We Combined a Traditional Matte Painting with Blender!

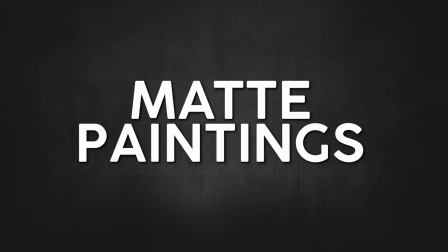MAD PAINTINGS
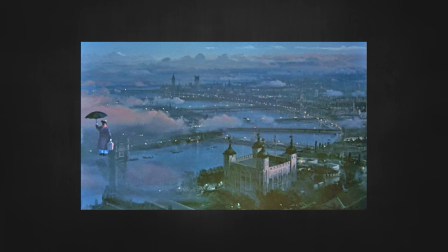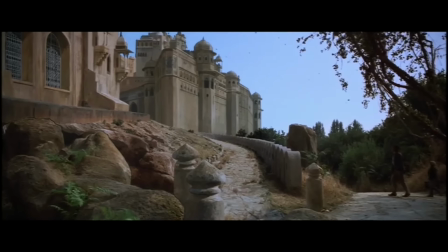For those of you who are new here, matte paintings were a traditional film technique used before the computer era.
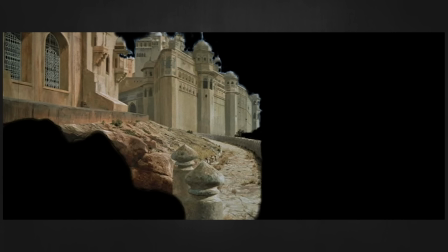When a shot was needed, usually containing a vast landscape or a structure that was too impractical and costly to build for real,
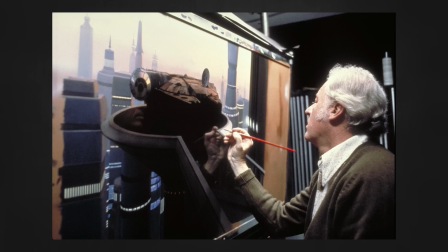it was created by a painter with actual paint on an actual piece of glass or board.
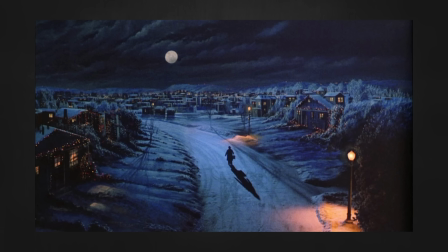It was real! So, matte painting shots have a certain wonderful painterly quality to them that is, in my opinion, impossible to reproduce digitally.
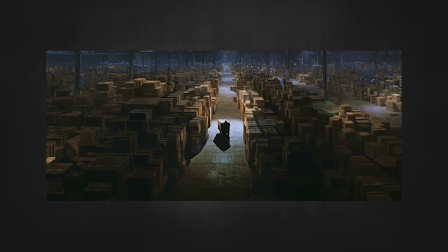Naturally, since here on this channel we are obsessed with miniatures and other traditional techniques, it was of utmost importance to have at least one matte painting in this film.
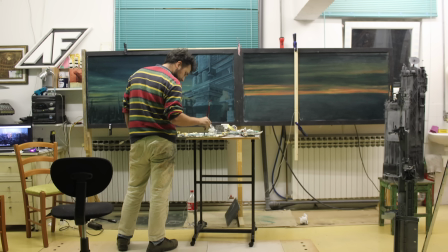As a side note, I want to add that we already tried this technique for our film Slice of Life.
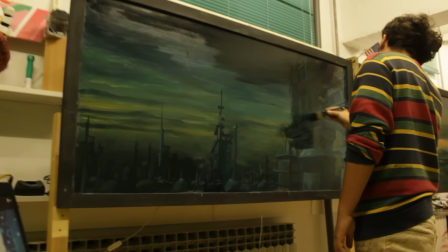My buddy, Stepan, painted four matte paintings for that film and at that time we had no idea what we were doing,
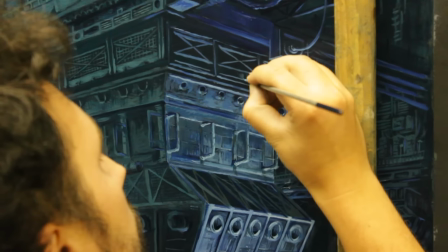it was completely experimental, but it turned out pretty well.
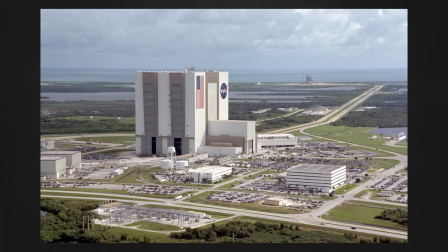So for this film we decided it would be good to show the whole NASA complex with the main building and the terrain going into the distance.
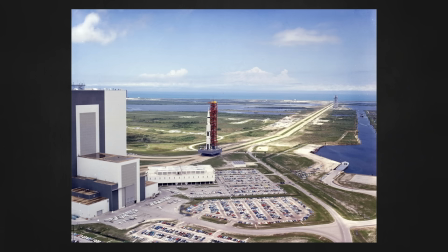That's something we could never do in miniature, of course, so matte painting was a reasonable choice.
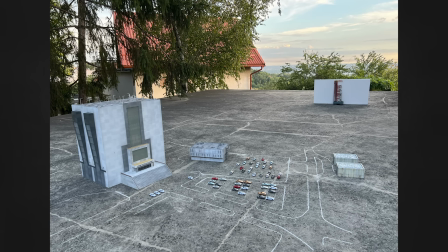The idea was to take pictures of the miniatures I built until that point and use it as a base for the painting.
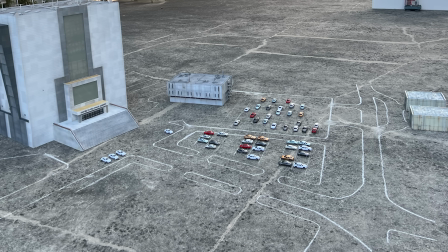I also drew the outlines of parking lots on the ground and placed miniature cars in them.
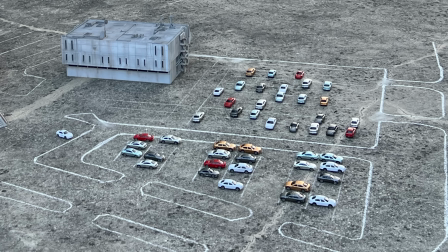Unfortunately, they were not 60s cars, they were actually modern, but they were the only ones I could find on eBay.
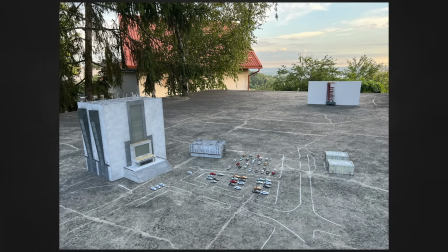And we figured that they will be so small in the shot that it won't be a problem. We took some photos from different angles and settled with this one.
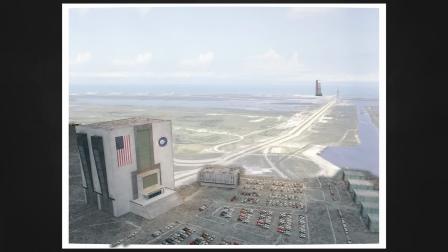Then, in Photoshop, I replaced my yard with a view of actual Florida landscape, as well as multiplied the tiny cars so the parking lots would be full. So this was the shot that we wanted to get in the end.
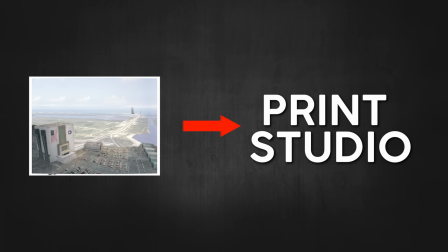I sent this image to the printing studio and we got it printed on the canvas that was then stretched on a wall in Stepan's studio.
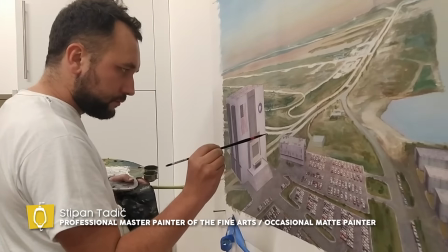He returned once more in the role of our mad painter, albeit somewhat reluctantly this time.
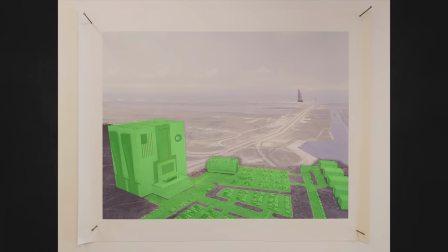The idea was he would leave the miniatures unpainted, but would paint everything around them that was missing.
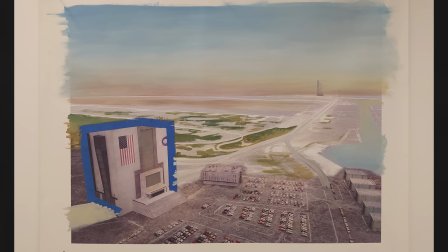He started by painting over the sky and the roads and then he slowly filled in the ground patches in between the roads, using green and brown earthly tones.
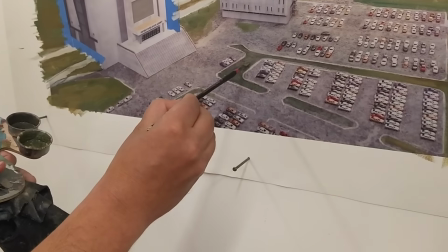It was really nice seeing the grassy islands in between parking lots filled in and the image slowly taking shape.
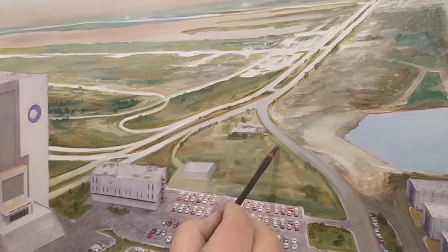Next task was the placement of trees and bushes.
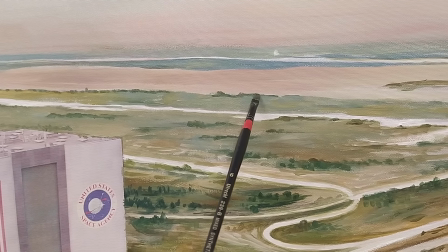First he just suggests the general shape of the plants and later gives them dimensionality by painting the highlight on one side and shadows on the other.
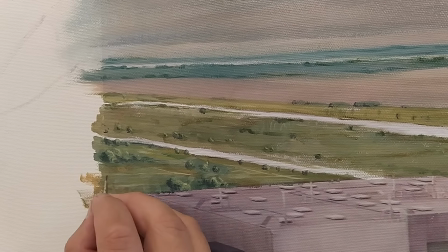As you can see none of this has to be photorealistic, it just needs to be suggested.
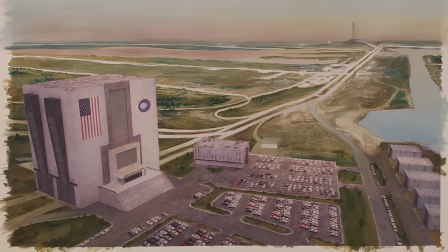The camera can't see that much detail, and the more impressionistic the painting is, more real it will seem in the film.
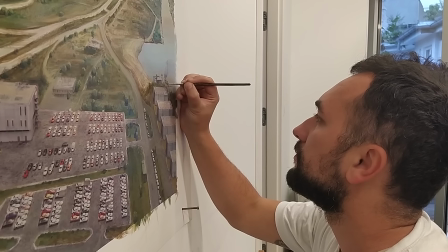Next, it was time to add some man-made structures and integrate them with the existing miniatures already in the image.
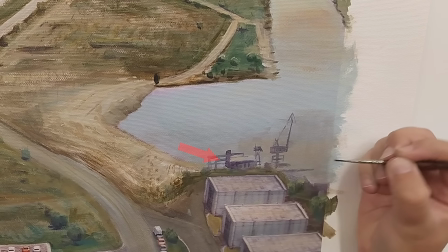To depict the shipyard on the far right, he had to mix the exact shade of purple found in the photographed miniature, ensuring a seamless blend.
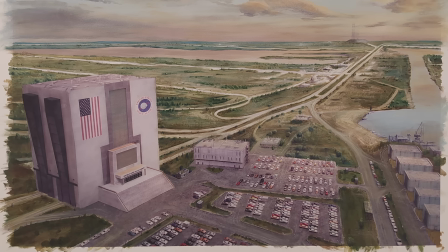Over the course of a few days, he was just putting more and more details into the painting. Also, look how he added the dusty tire tracks on the road.
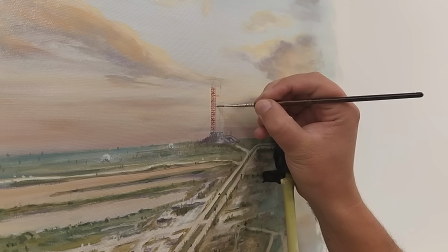It really enhances the realism. Ah, then it was time for Pièce de Résistance, the Apollo 11 rocket.
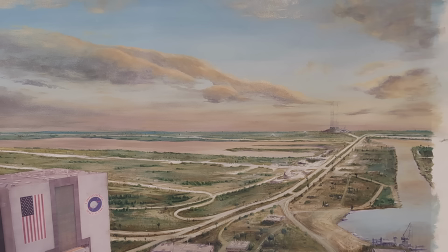At first it turned out to be too big, so he wiped it clean off, the advantage to working with oil paints, and painted a smaller one.
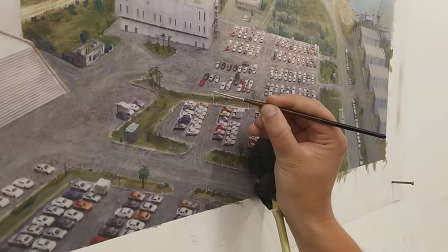Next were the palm trees scattered all over the terrain, and the final touches included street lights, antennas, and some people here and there.
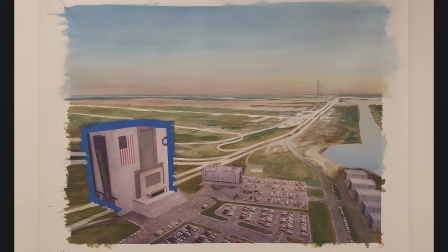So here's the whole painting process one more time fast. And with that, the painting was finished.
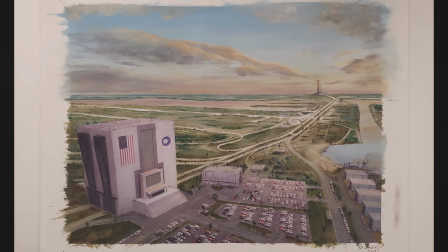You know, it turned out really well. I want to thank Stepan for painting this.
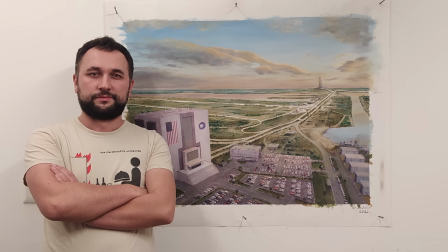He said he never wants to paint another matte painting again, but he always says that, so you never know, we might see him again.
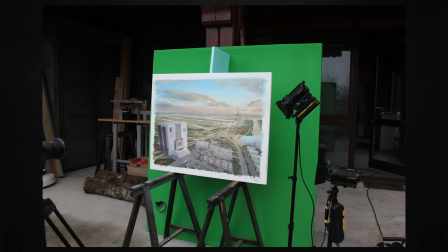So a few months later, during our miniature unit photography, we filmed the matte painting.
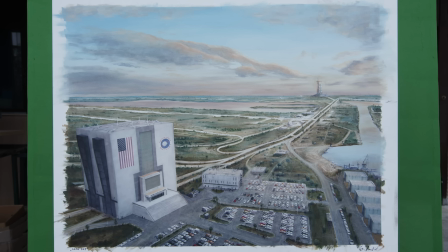Of course, the general idea is to have the painting evenly lit, so we decided to film outside and use daylight.
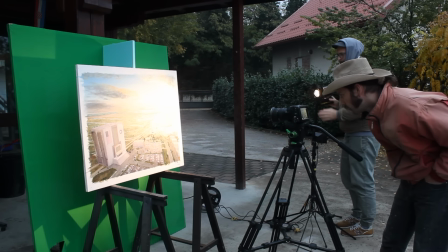But we also did a couple of versions where we used a spotlight to illuminate the sunny side of the painting.